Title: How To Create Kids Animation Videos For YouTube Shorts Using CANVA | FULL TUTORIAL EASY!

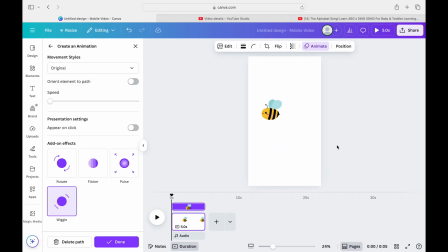[4:07]
So if you want your character to come into the page, you have to start the character at the end of the page, if that makes sense.
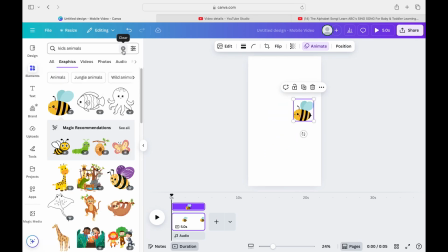[4:13]
So I think I'm quite happy with that little pathway,
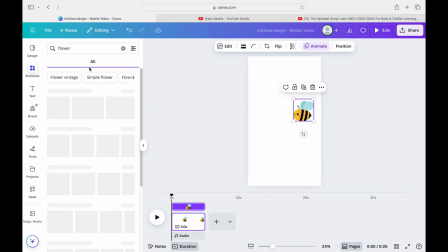[4:17]
and I think I'm going to make the bee land on a flower and add some like other springtime sort of elements to the video.
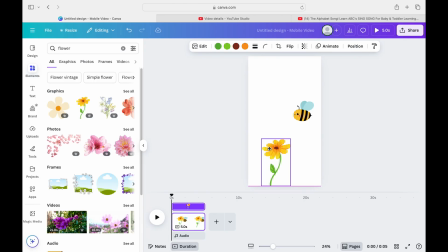[4:24]
So I'm just going to click on flower. You always want to go on elements and then flower. So I think I might use this one and kind of make the bee sort of land on the flower.
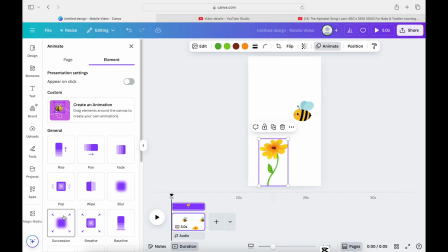[4:35]
So I also want to maybe give the flower an animation, so go on to animate and then choose whichever one.
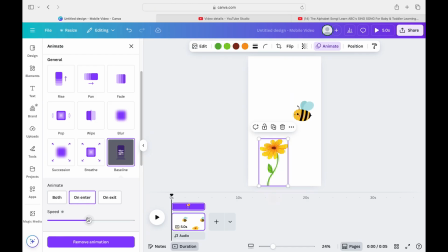[4:40]
You could have a pop or a swipe up or a blur or whatever one you think is appropriate for the video,
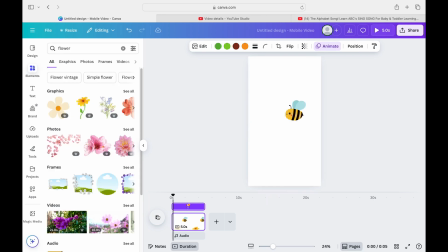[4:46]
and then again you can adjust the speed to this as well. I'm just going to do this one because I think this probably looks the best. So now I'm just going to play this section, and then you've got the flower popping up and the bee moving as well towards the flower.
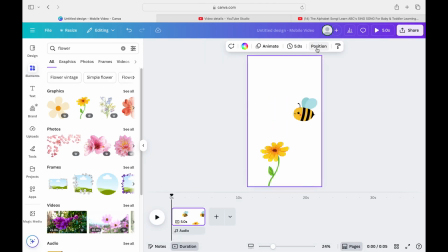[4:59]
So I think that's pretty good. Okay, so then I'm just going to fast forward and do a bit of adjusting here, just on the size and just making sure it's how I want it.
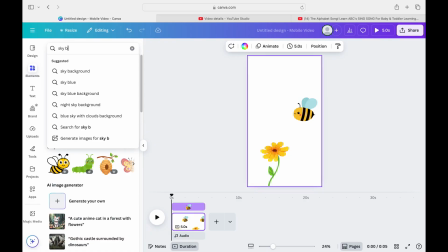[5:07]
So I've got a couple of base elements, so now I just want to add in some other elements, some spring style elements.
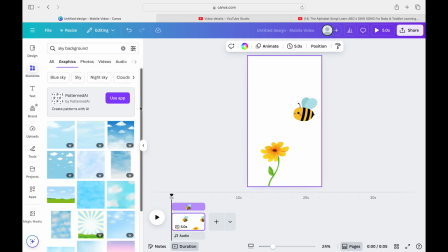[5:13]
So I want to add a background, so I'm going to type in sky background, and there's lots of options you can choose from. I kind of want quite a bold cartoony looking one, if I can find one.
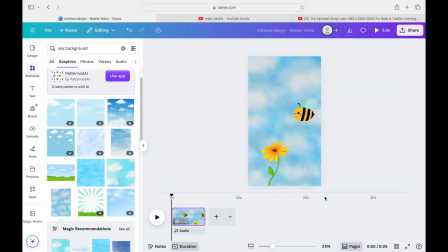[5:24]
So I think I'm just going to go for this one, and then I'm going to click the three dots and then go to set image as background, and then it sets the background for me. So I'm just going to play the video again with the background, and that looks really, really good. So I think I'm happy with that background, so I think I'm going to stick with that for now.
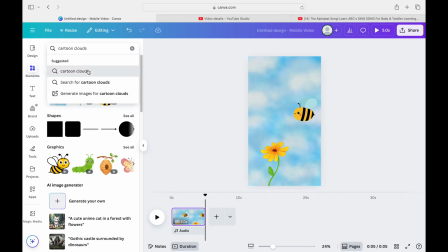[5:40]
So I want to add some dimension to the background, so I'm just going to type in cartoon clouds just to give the background some dimension and a bit more of a 3D effect.
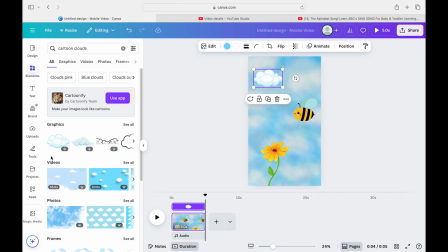[5:49]
So I'm just going to go and pop some clouds within the video here. So I think I'm just going to do three and kind of maybe just adjust the sizes. Now I feel like if you want to animate the clouds, I think I need a bit of movement in the clouds.
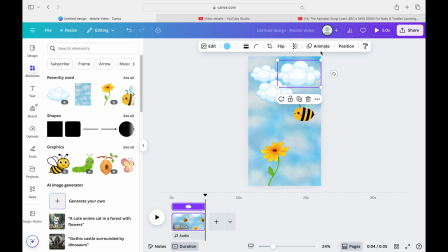[6:05]
So I'm just going to go to animate again and just use one of these pre-made sort of movements to make it the clouds move.
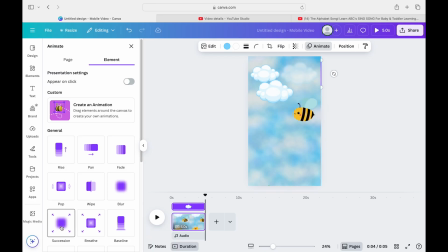[6:12]
So every element in the video has got a bit of movement going on. So I think these sort of pan effect movements are probably the best for clouds. I kind of want a bit more of a natural movement. So I'm just going to use pan movement and just adjust the speed so it comes in a lot slower.
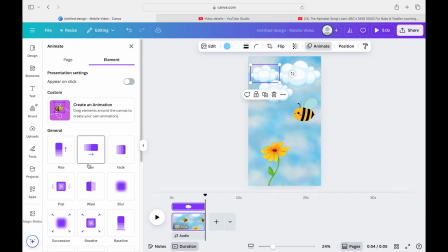[6:29]
So it's like it's sort of drifting in. There is actually a effect called drift, which I am going to be using too.
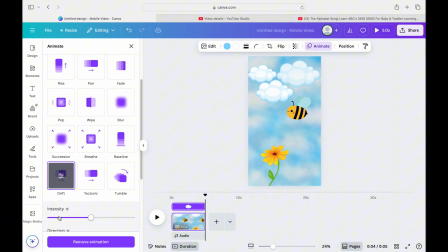[6:35]
So I'm just going to put these on the clouds so they look like they're just slowly moving in the sky. And I think this looks really cute. So this is what it looks like so far all together. And I am pretty happy with how that looks so far. Okay, so I think I'm gonna add some more bugs in this video as it's spring.
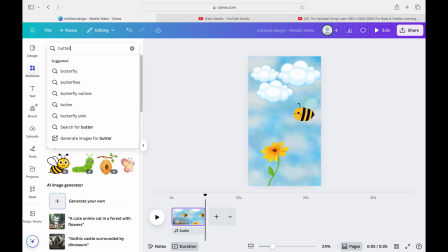[6:55]
So I'm gonna put a butterfly. So I'm just gonna type in butterfly. Ideally, I want a fluttering butterfly because I think that will look better once I put the movement on it.
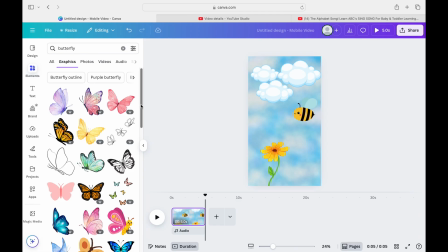[7:03]
So they have loads of options of still butterflies, but I quite like this one because it's got a flutter already.
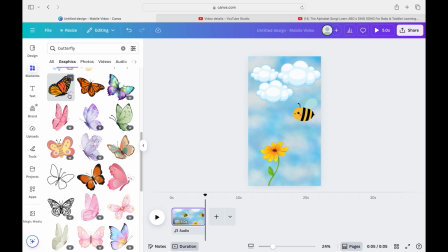[7:09]
You can just type in flutter or fluttering butterfly and the options will come up. I didn't find there was a huge amount of options, so I think I'm just going to go for that original butterfly that I saw.
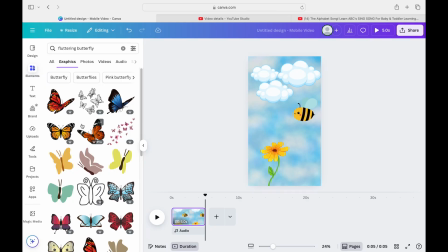[7:21]
I think that will be fine and fit the video really well.
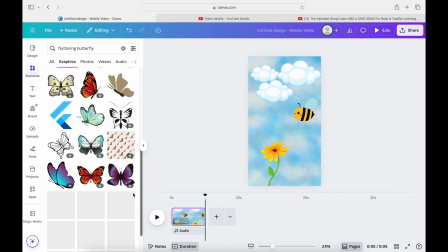[7:24]
So then we've got our butterfly on the page, so then you can adjust the size how you want it.
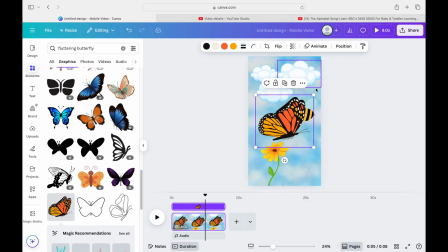[7:30]
So I want it kind of more of a natural size, I want the bee to sort of be bigger than the butterfly. So then you want to go over and click animate, and then you can create your own path for your next elements.
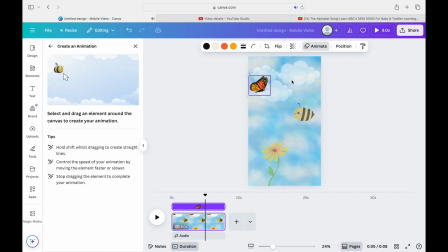[7:44]
So I think I'm going to do just the butterfly sort of coming and landing on the flower. I think that would be quite sweet. So I'm going to just do that, and then here we have it all together.
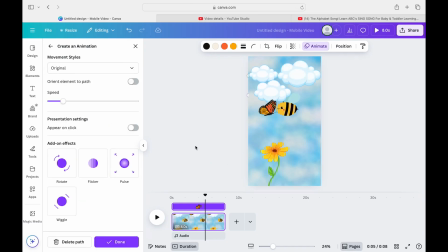[7:54]
So the butterfly and the bee sort of going towards the flower. So if you're not sure the exact element you want on the video, but you kind of know a theme,
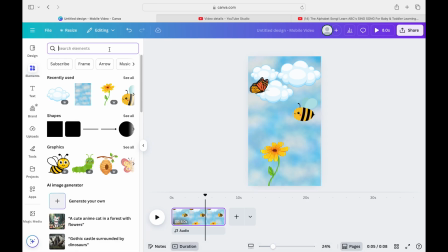[8:03]
I'm just going to type in spring and just show you, because some options will come up to give you some ideas of what to put in the video. Like this sun I thought was really cute and fit the video theme, so I'm just going to put the sun in there.
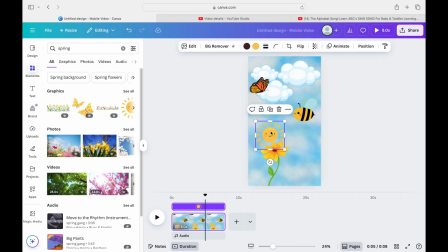[8:14]
It's got a little cute smiley face, which is nice and kid friendly too, so I'm going to put that in there too, just for another element to the video. So I'm just going to add in, I think, some grass at the bottom and some other little extra flowers to give it that real spring kind of feel to the video,
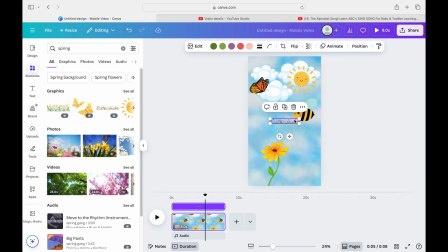[8:32]
and add in some more colours and some more images, because obviously we're creating a video for kids, so bold colours and bold images are key to these sort of videos. So I'm just going to have a scroll at the graphics and just see what else I can add to the video.
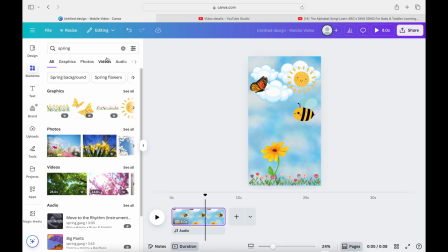[8:48]
You just want to basically have a scroll on your graphics and just see what other elements you can add to your video.
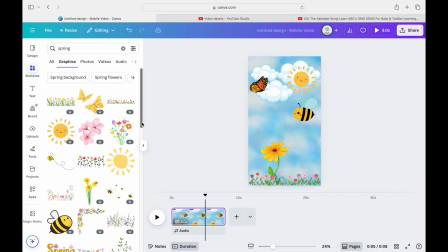[8:53]
You don't want to overdo it, but also you want to make your video obviously as bright and as bold as possible. So I think just adding some nice colours and some flowers and just layering the elements on top of each other, I think, is the way to go. So I just want to add some text in here.
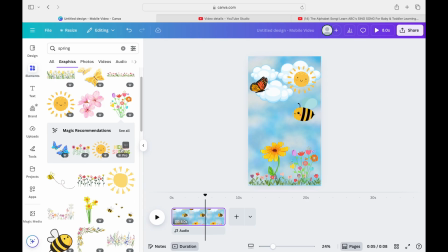[9:10]
So I found this Hello Spring graphic, and I think this looks really cute and goes with the sort of colours that I want in the video. So I'm just going to play around with this, where I want it positioned within the video.
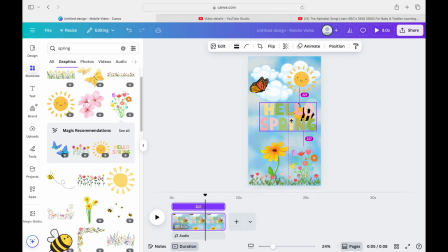[9:22]
And again, you can animate the text too. So I'm just going to go over to animate and just find one that I think suits the text. It doesn't really matter too much that it's overlapping the animals. I kind of want it so it's kind of things going on in the background and the text popping up like so.
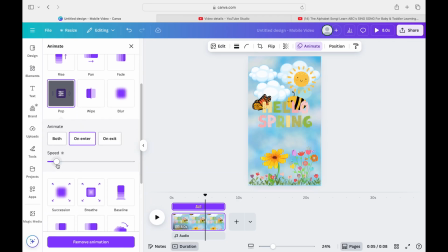[9:42]
And I'm just going to play it all together just to make sure I like all of the elements together. And I think I'm happy with that. I think it looks very, very cute. So let's just play it all together so you can see the final results so far. And again, this did not take long at all.
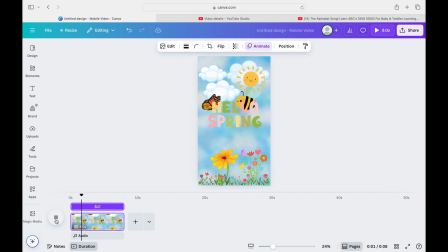[10:00]
I'm happy with that. It looks really cute, and you can also add some cute spring music, or you can add a voiceover. I would recommend, if you are going to use audio, to use from YouTube Studio if you're posted on YouTube, just so you don't get any copyright claims.
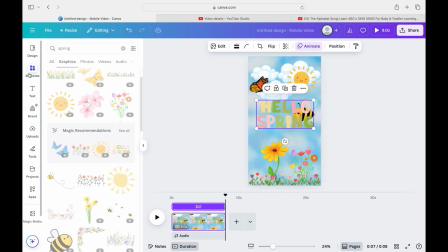[10:15]
It's just the easiest thing to do. So now I'm just going to carry on sort of adding elements to my video.
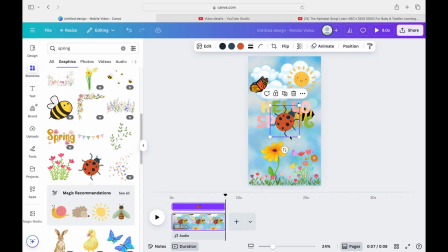[10:21]
So I picked out this little ladybird, and I'm just going to try and sort of bulk it up a little bit and make it really, you know, springtime and really cutesy. Okay, so I think I'm happy with this now.
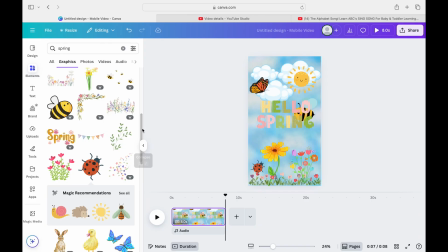[10:34]
So this is the start of the video. So then you can actually add another page, which will then obviously add another section to the video. You just go to add page here at the bottom. So if you want to add another page, just click add page, and then this will just kind of run seamlessly as one video.
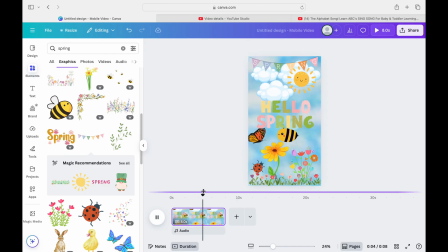[10:51]
So what I think I want to do for this page is maybe add pop different bugs on different pages, and maybe write, you know, what bug is this, because again, this is an educational or learning video,
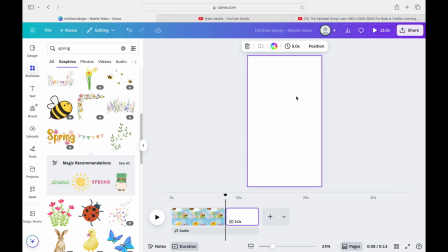[11:02]
so you want to create videos that are gonna aid learning. So I just want to put like a bug here and maybe write what bug is this for whoever's watching to answer,
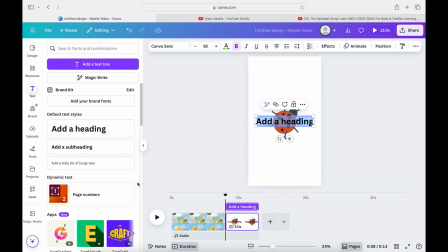[11:13]
like a little quiz or something like that. So I'm going to do something like that. So again, it's really very simple.
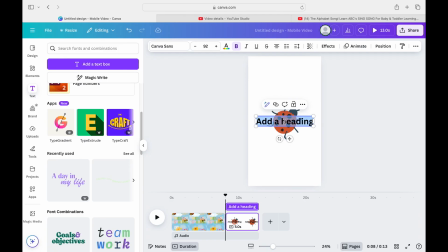[11:20]
So I've just got this ladybird that is actually on the front page. I already used this. And then you just simply put what bug is this with a text. And then again, just adjust the size and the text, what style of text, what font. You can do all this. If you see this little bar that just comes up at the top where you've got the animate button,
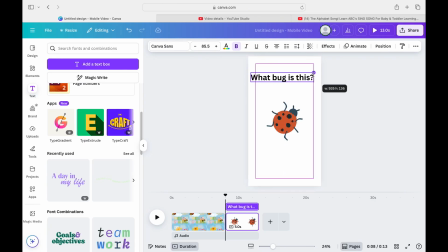[11:39]
you've also got text button, so you can change the font of the text, color of the text, you can add shadow, everything like that you can do very simply. So again, I'm just going to animate the ladybird a little bit just so it has a bit of movement on this page.
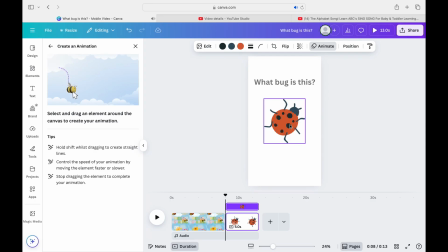[11:57]
Okay, so you just want to play around with it, just choose whatever movement you think suits whatever element you've got on the page best. And again, like I said, you can also use the same animations for text.
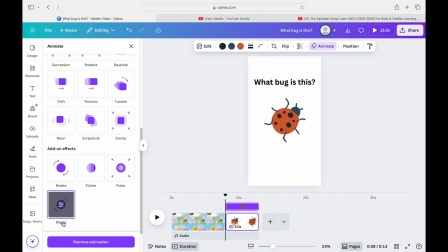[12:09]
You can do pop up or fade, fade in, fade out, pan, all of those things are on here that you can use.